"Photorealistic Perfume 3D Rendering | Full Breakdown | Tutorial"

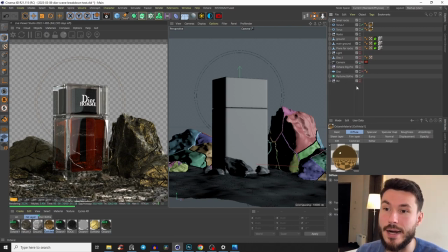So first of all, you need the HDRI environment, and you really need to find something,
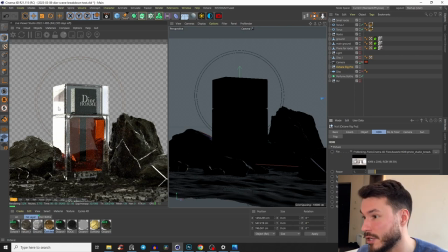because if we take the same HDRI environment and we just turn it, like rotate it to a wrong degree, you see we have like two crazy full blown out reflections. So that was again a lot of trying out.
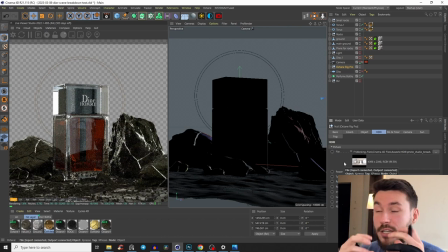And also I didn't want to take a HDRI environment with a lot of detail, because all this glass would reflect it, and I didn't want it.
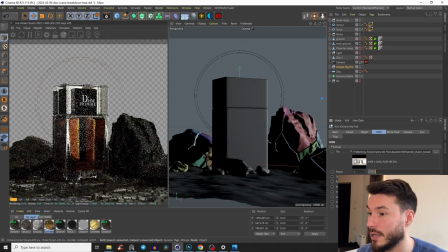I wanted to have like a clean glass. So it was like really like here, something like that would work.
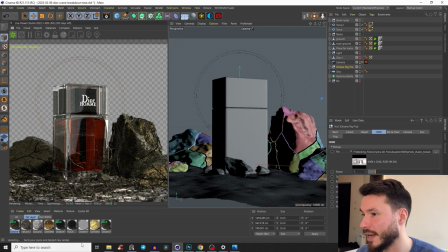So then we have something like that.
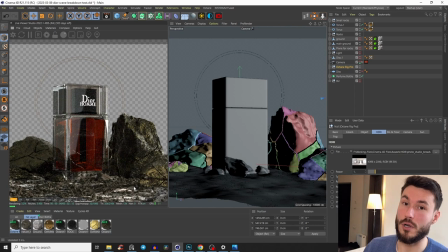And also just to brighten up a little bit the scene, because I don't really need
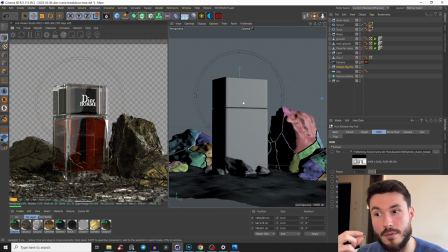to light the bottle with the HDRI environment, because we will do it as always manually, because we have so much more control and we can emphasize like different parts. But I think that was okay. So then the first part, we definitely have to light the liquid.
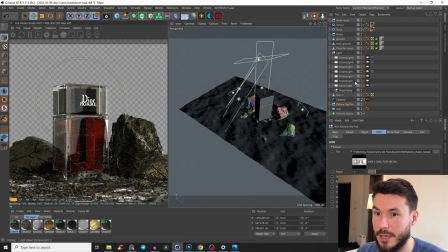So for that example, we have this light here.
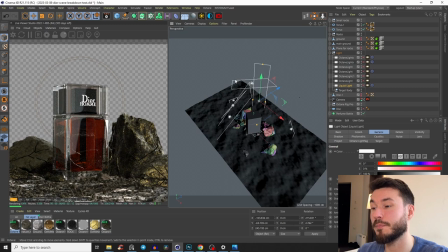So the camera is here on the front, and we need the light behind the bottle, and also with the gradient. But again, watch this tutorial after this video to really see how that works and how to create the materials and how everything works out.
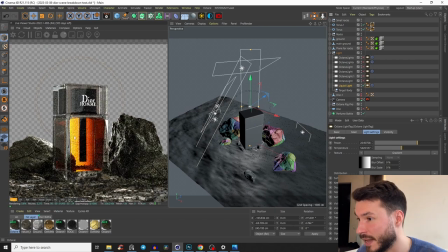But yeah, it looks then something like that, and we have instantly a beautiful liquid. And also not just the liquid, like you see, because we have on our rock a nice like texture and all that stuff,
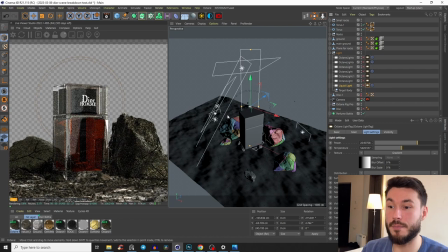and because it's like very like kind of 90 degrees to the rock,
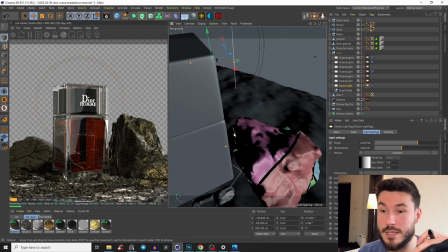like all of this different curves and bumps and all that stuff will get like a strong contrast of like light and dark. And that's cool.
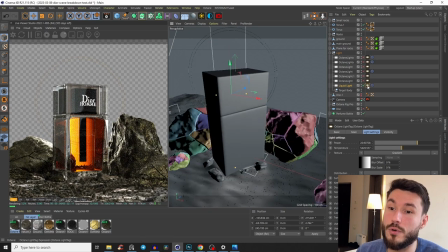And again, if you wouldn't like it, you could just exclude this rock from the slide.
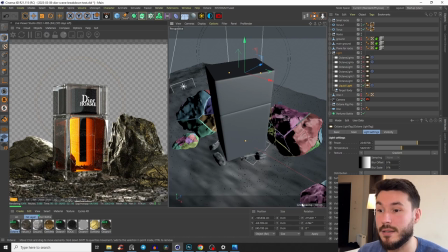But again, in those tutorials which I linked, I explained that everything, but that's fine.
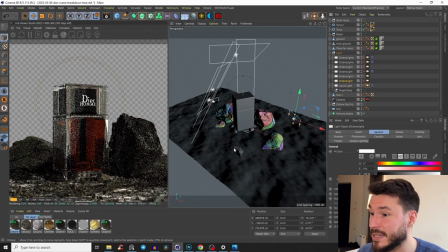So now we go to the second light, and that second light is, if we check like our rock here,
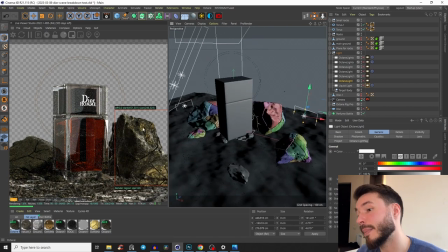the material is a bit complex, but I had here the rocks. Okay, let's do the material, because then it will make more sense. So if we check off those rocks here, the material, it looks a bit complex, but it isn't.
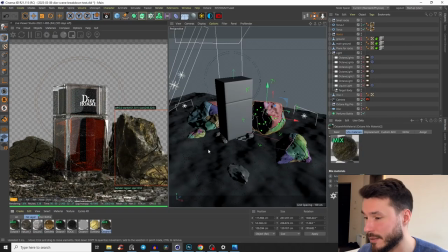So first of all, before we go into that, we start like by our smallest piece.
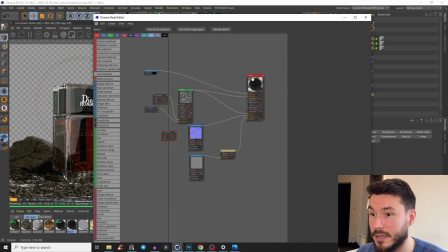And our smallest piece is absolutely normal, a rock texture,
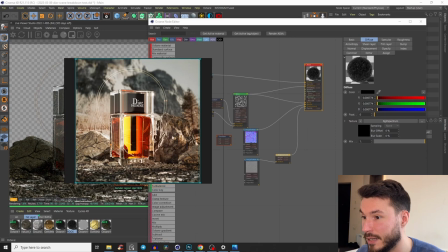because if we check like here, it still looks like a normal rock texture.
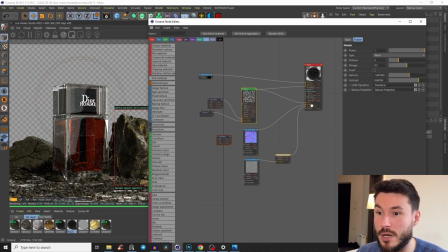So with that, we will begin. And again, just a noise texture on the bump and the roughness to bring like some details, a normal map, take the one from the rock itself, the same with the displacement. And you can play a little bit around with the color.
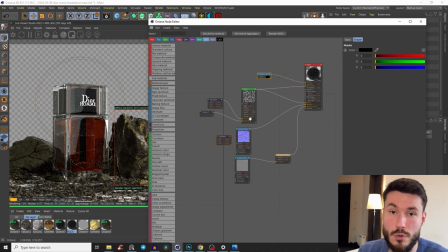You either can bring in the texture map for the diffuse, the color, or just make it black, but I went here for the black.
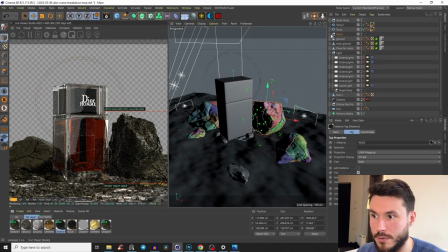So let me show you that material on the rock here. So that would look like what we just did.
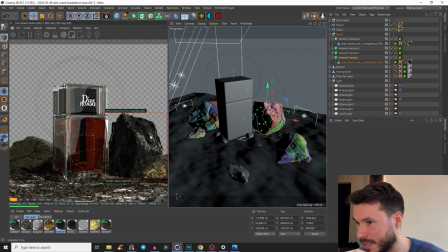So just the rock texture with, you see like some bumps, and let me bring in.
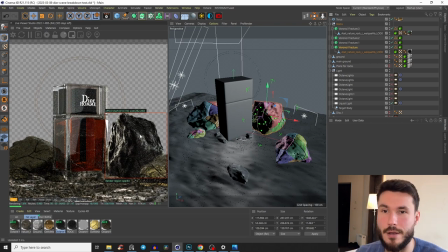So here you see, if we activate the light, it's just a black rock. Exactly what we did, with some bumps, some details. But it's already cool, but I wanted to bring this little gold inside. So it's like a dirty, huge golden nugget. Not perfect, but also not just rock.
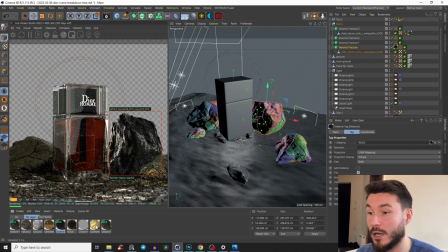So then I've created a golden material, because we will mix the rock and the golden material. I also have like transparent here, just completely ignore that. Bam.